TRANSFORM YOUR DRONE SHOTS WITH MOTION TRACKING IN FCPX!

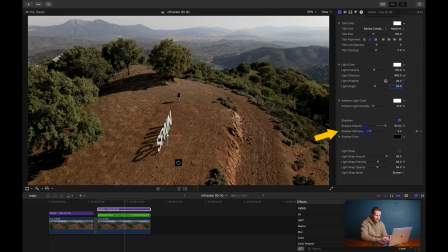492s
And if you did have diffused soft shadows, you can hit the shadow softness here just to blend things out a little bit. But here there's basically no diffusion, so I think I'll put that to 2 actually, just to take a little bit of the edge off it. But now we've got something a lot more in keeping, and I think, to be honest with you, we are basically done.
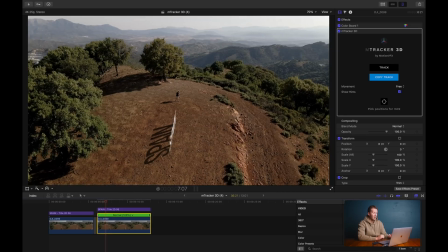512s
Let's see what we've got. Okay, round we come. The Spain sign is revealed.
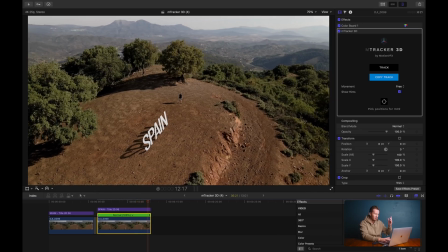517s
The shadow's moving. Everything is moving. The Spain is locked off in the soil. That is super cool.
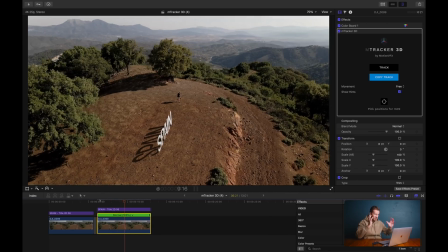523s
Let's play that again. I'm moving there. Everything's moving. The camera. Oh, I love it. Fantastic. Because the Motion VFX mTracker plugin tracks the entire scene, we're not restricted to keeping the movement of our new object in the frame. So for example, we can fly through the object, we can fly over it, we can bring it into the frame.
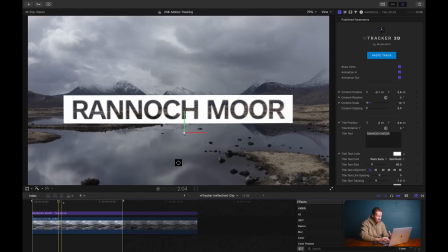542s
There's not going to be any collision with the perimeter of the frame. In this instance, we fly through the Ranachmur sign, for example, and you can just adjust that very simply just by moving the position of the various parameters of the title.
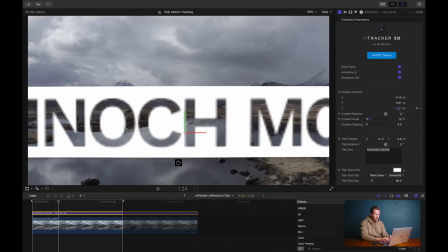556s
In this instance, it's the Z-axis, so we can push it further away, we can bring it towards us, and this is what allows us to actually fly through the sign in this instance.
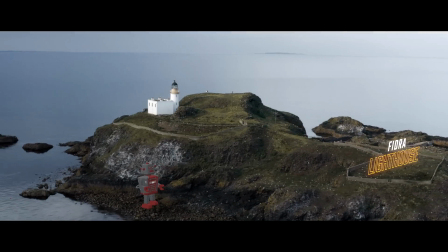565s
In this one, we took advantage of the initial animation of the text, Fidra Lighthouse, up it comes there in the image, and we've got an animated robot on the island for good measure. What about a shot of me watching myself as a hologram in Glencoe?
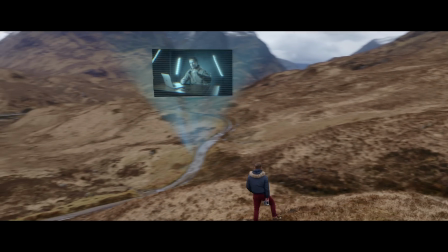579s
We've motion tracked that hologram effect down to that path. It's stuck there.
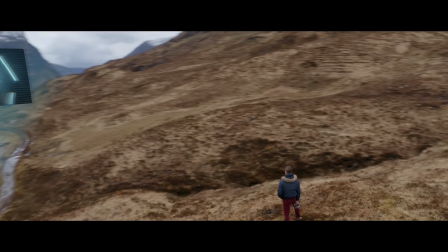584s
And because of the way this 3D mapping works, it doesn't matter that that wasn't in the shot to begin with. We're able to introduce it into the frame. I love this one. It's simple, but the text comes up.
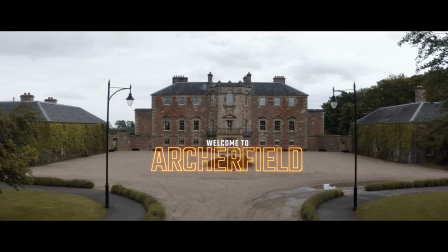594s
It's absolutely locked off. We've got a gentle diffused shadow, if I pause that, coming towards us just around the base of the text.
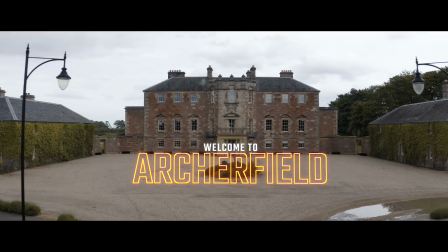601s
There just adds a little bit of depth. And then as we get a little bit closer, the animation drops the text away and we look at the house. With a little bit more complex motion, we can really see the perspective shift that's taking place here.
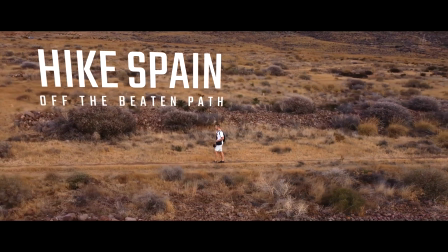612s
So hike Spain off the beaten path. It looks the way you'd expect to see it with motion graphics, but the ease with which we can achieve it is really what gets me here.
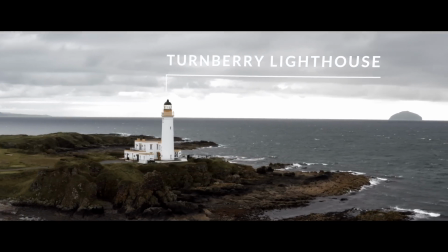620s
For a longer, more ambitious clip, we have Turnberry Lighthouse. Okay, we're pointing at the top of the lighthouse, but we're going all the way around behind it.
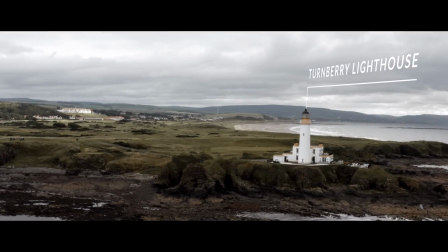628s
Surely it's not going to track all the way around, but it does. And because these are 3D titles, we get to see the back of the title as well.
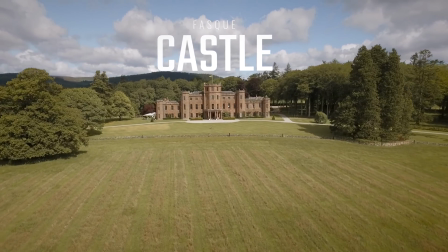637s
Here's another one showing perspective shift. As the drone comes in lower to the ground, we're looking up more at the castle and we're looking up more at the sign.
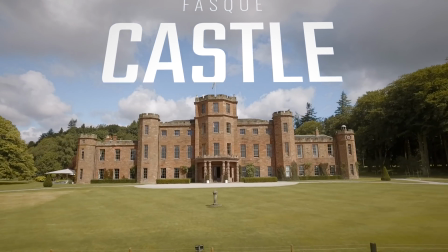644s
And we can tell that we're looking up. It tilts back and then disappears. Like I say, there's no good or bad approach to motion tracking. Two different approaches for different desired outcomes. The reason I'm so excited about the Motion VFX plugin is because I've been trying to get this outcome with the wrong approach, the original, normal, if you like, approach to motion tracking, and you don't really get the results that you're looking for. So I love it. I'm dead excited by it. And if you are too, do check out the link below to the Motion VFX plugin. If there are any downsides to speak of, the first would be that you have to pay for it. I guess that's just the way the world is on this one. And the second is it's quite resource intensive on your computer. So you're going to have to see if you have a fast enough machine for this kind of stuff. Anyway, definitely worth trying out. I've certainly had a ton of fun with it. I think you will as well. It works particularly nicely on this drone footage. It's just good. And I think you'll enjoy it. Do stay tuned for forthcoming content. A pleasure to talk to you as always, and we'll see you next time.